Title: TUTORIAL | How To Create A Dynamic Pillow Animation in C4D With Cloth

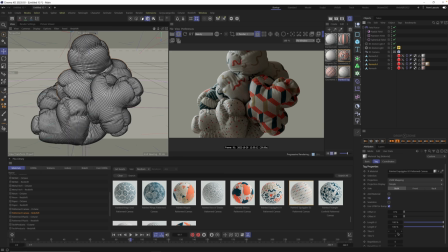45:15 And in this texture, we can add more tiles. So something like 1.4, 1.4 in our tiles is going to shrink this down. And you can just do this by eye. You could say, okay, that's roughly the same scale. And then you can do the same with this one as well.
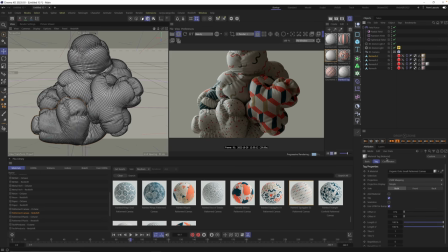45:31 So you can just click it over here. It's this one. Go into that material tag. And under the tag, you can add a little bit more tiles. This probably needs less. 1.2, 1.2. And this is going to shrink it down just enough to try to match the
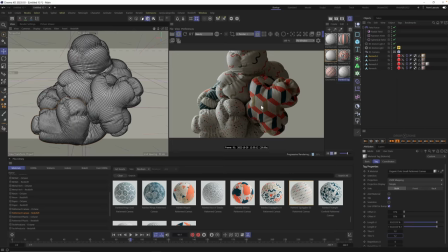45:48 canvas so that they all look like they're built from the same scale canvas. And if we if I exaggerated it, for example, and I set this to 0.5, you're going to see a really bad example of this. See now how big that is?
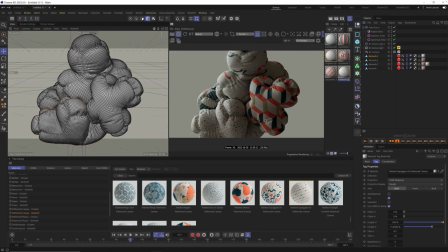46:04 This is what you're trying to avoid, okay? So as you slap different shapes and things together, think about all of that. Okay, so usually when I get something that's looking pretty decent, I also start to save it, folks.
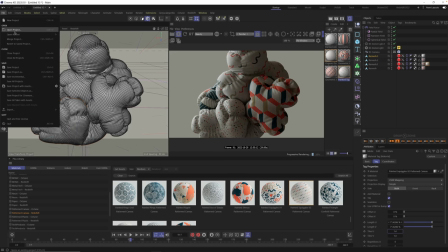46:19 So maybe we should do that.
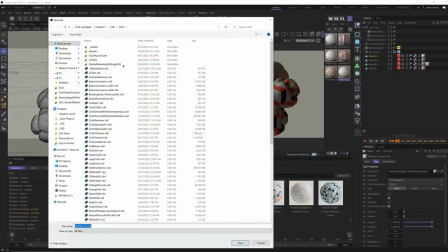46:21 I'm going to go over here and go to save project as, and I'm just going to call this a pillow
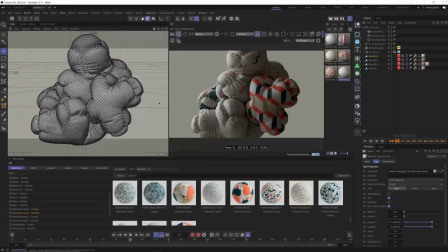46:31 tutorial 001. All right. And now we got something. Okay. So where do we go from here? Well, this is usually when I'll start to cache the animation and start to,
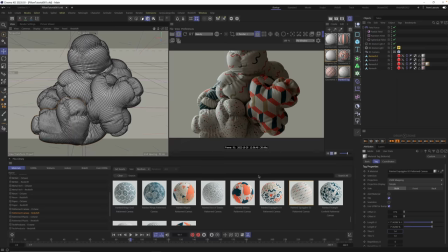46:45 like I was saying earlier, start to think more like a filmmaker, like a director and less like a 3D artist. And so how do we do that? Well, let's cache this animation by going over to our cloth tags. In this case, they look like balloons because we turned on our balloon settings.
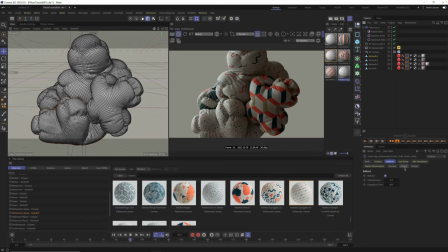47:03 And we want to go make sure they're all selected, go to cache, and I usually go to frame zero.
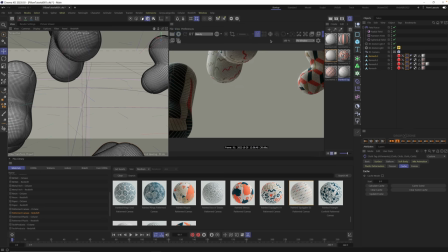47:10 I don't think you have to do that, but I like doing that. Go to frame zero. I'm going to turn off our IPR and I'm going to click on cache scene. All right, so the cache just finished. It only took maybe a couple minutes, but now that we have this,
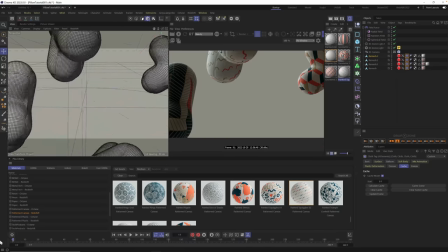47:23 we now can scrub through the timeline and we get our animation here without having to wait for it to calculate.
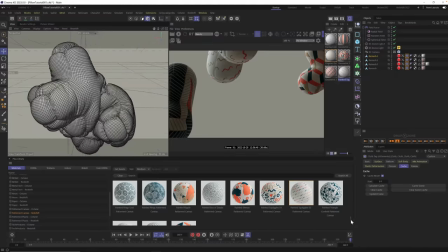47:31 It is now baked. And what this allows us to do now is now all we have to worry about is a beautiful camera angle and beautiful materials and beautiful lighting and worrying about that part rather than the animation.
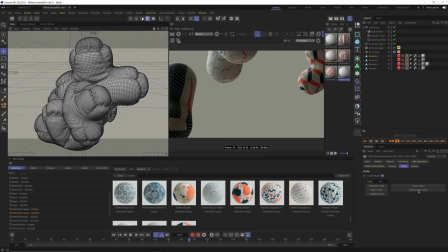47:45 Okay, and if we're not happy with that calculation, all we have to do is come in here, say clear scene cache, change our field force settings, right? Come in here, you can animate this stuff and dial it up and down and maybe add different ones, experiment,
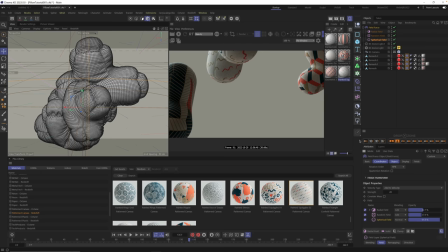48:00 get to something that you think might look pretty good, hit cache again, and repeat until you get something that you love. In this case, I think we have a pretty cool kind of smash together effect. And I wish we animated it kind of like separating here.
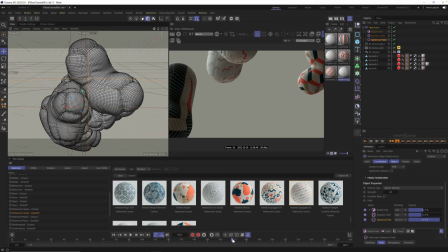48:15 You could animate that if you want, just like turn down the spherical field and that way they'll kind of fall apart. But I think for this, it's fine. We have a nice little squishy, this big plus is hugging the little plus. I kind of like that vibe.
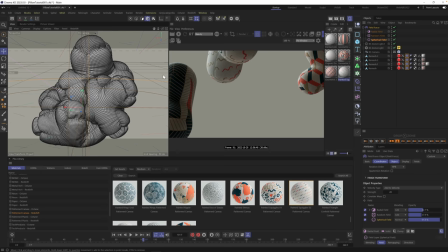48:29 And now we can worry about our lighting and our final details to get that extra little bit of sexiness in our render before we hit the final render.
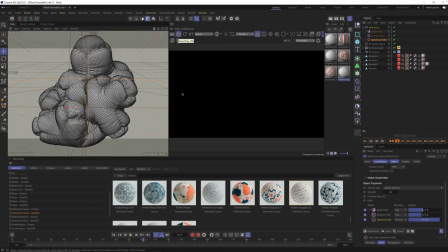48:38 So let's dial up our IPR and let's find a beautiful camera angle.
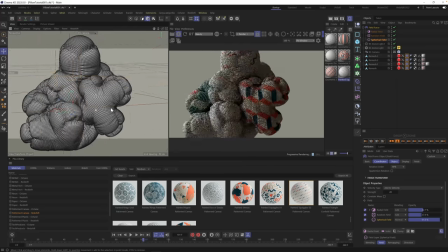48:44 So this is probably my favorite part of the animation where they're all coming together, okay, right there.
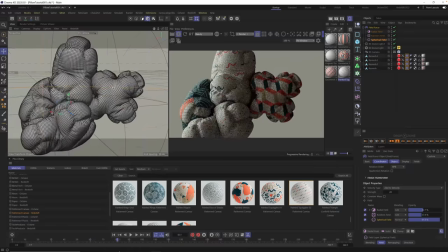48:52 And I want to accentuate that. I want to make sure that this kind of cushiness is captured in a way.
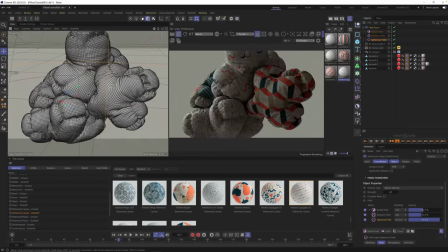48:59 So I want to frame essentially for this moment and say, okay, right there where they all kind of come together is a cool, this is a cool moment. And if you think of it this way, you can now frame for this moment, then dial in your lighting.
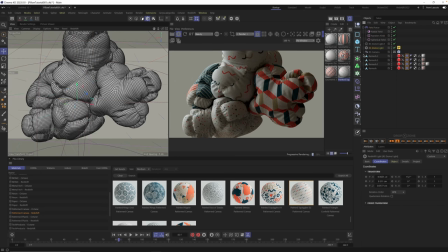49:19 And this is really something I didn't think about until I was talking to Chad about it.
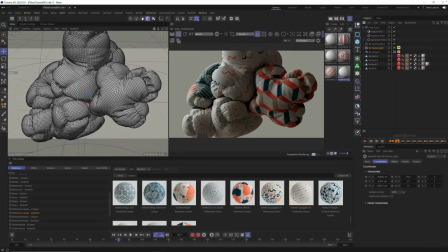49:23 He's like, worry about the lighting last. Worry about your camera first. Like, where are you going to put your camera? Okay, this is a good place. Now that you have that, let's adjust the lighting to make it as beautiful as possible, right?
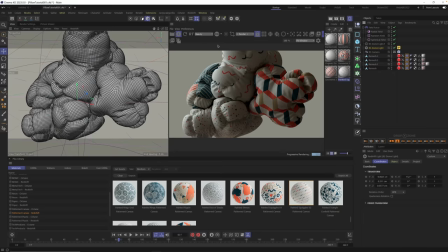49:37 And so now that we have our frame that I think looks pretty cool, we have our plus, we have our big one, our small one, we can now go to our light, go to coordinates, and just use our sliders here to kind of pull a little bit more light around and try to get a beautiful moment.
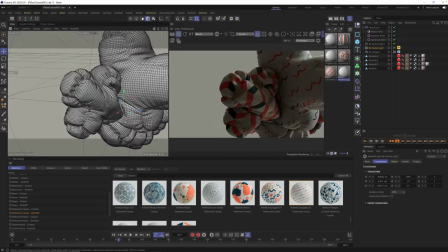49:53 Now there's kind of too much light and not enough shadow here, so maybe there's another camera angle we can play with here.
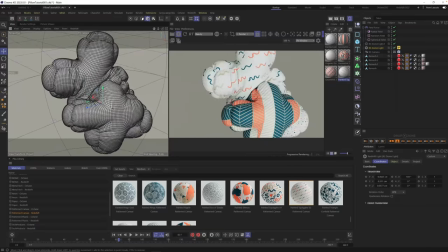50:02 This one's kind of cool too, where they both kind of smash into each other.
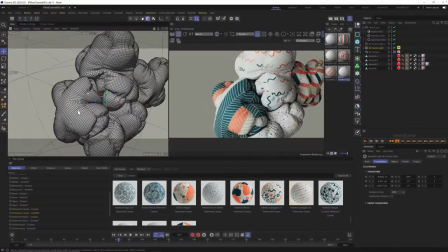50:11 Maybe here.
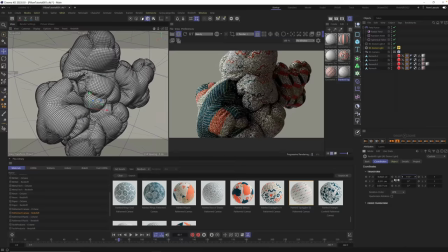50:15 All right, let's try that one. And then again, we're just gonna match the lighting by pulling the light over to the left. And now we get a nice dark area and a bright area. So now we can back this up and see what this looks like coming in.
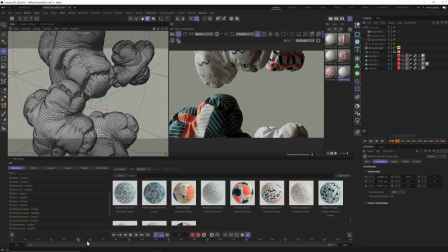50:31 So this might be pretty cool. We got this frame, and then it's gonna smash together there.
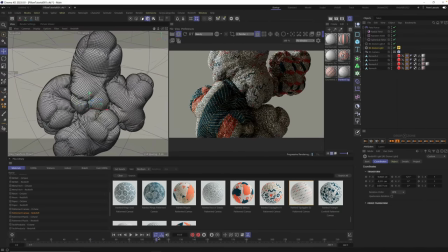50:39 And this could be a good place to kind of keep our camera. Boom.
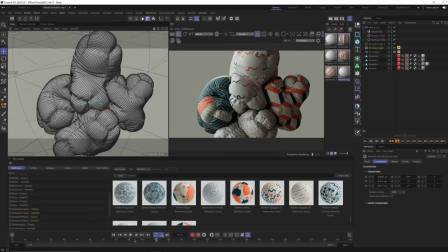50:44 Okay, that looks pretty. That looks pretty nice. Okay, so we set up our camera. Let's start to dial in our final little tweaks that makes this go from a good-looking render to a great-looking render.
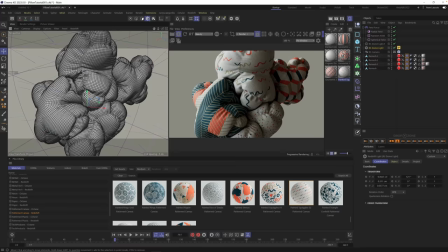50:57 And by the way, this is when Chad started showing me some tips and tricks that I'm really excited to show you. I've never really done too much inside of Redshift before that I think may help you with some things,
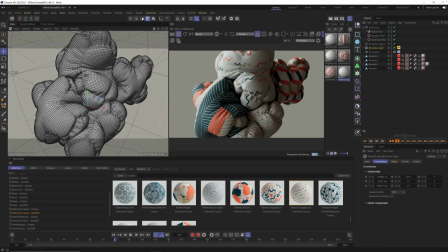51:11 or just really give you those last little tips that make it look better. So first one is, obviously we need to add some depth of field. We need to add some real camera detail. Because we set up our scene with natural scale,
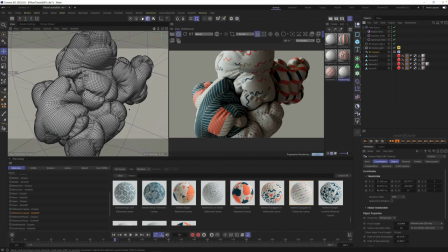51:28 we can use natural camera lenses and f-stops to get realistic looks. What this means is we already chose a lens that we would shoot this with, something like a 50 millimeter,
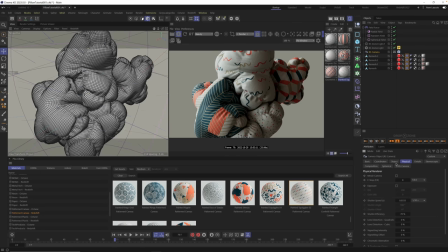51:43 but now we can come in here to the physical tab inside our Redshift camera and select an f-stop. And if you're a photographer, you know there are some common f-stops to use when you're indoor, or you have a flash, to get a little bit of depth of field, but not too much.
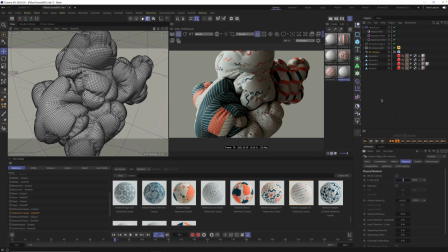51:57 And in this case, something like a 4 f-stop is usually what you would use in like a studio situation, right? And maybe a 6. But let's start with a 4. So we set our f-stop. The other thing we need to do is go into our Redshift tag. And this is also true with other third-party renderers, Octane.
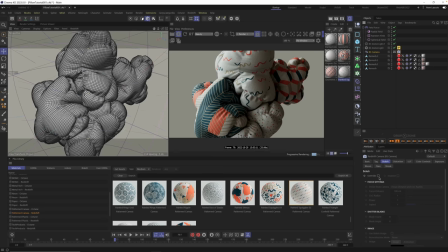52:17 You got to go turn on the depth of field. In this case, we go to our bokeh tab, click on override, click on enabled, and you're done. Just kidding. You have to tell it what to be in focus and what not to be.
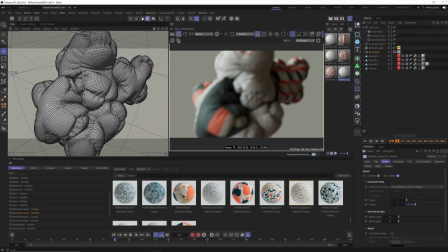52:32 So you could do this right in Redshift just by clicking this dot here and then just selecting what you want to be in focus. And now you're seeing why we used real world scale, real world lenses.
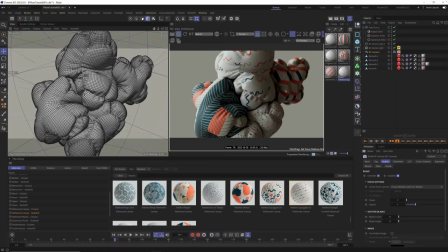52:46 We get this beautiful natural bokeh and little bit of blurriness here in the background, and it actually makes the canvas stand out even more because it's surrounded by slightly out of focus things, right?
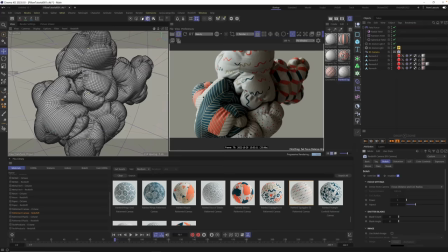53:00 Automatically gives it that realistic feel. Very subtle, but again, we're gonna do a few things here that are subtle but add to the realness. Okay, so we have our f-stop, we have our focus,
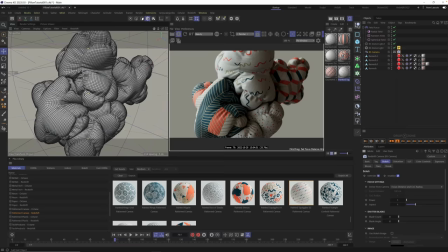53:15 and you can also use a focus null if you want to experiment with that. We have a tutorial all about a focus null as well. I'll make sure to link that up in the description and here on YouTube. For that, you could just click a null, and I usually call it focus.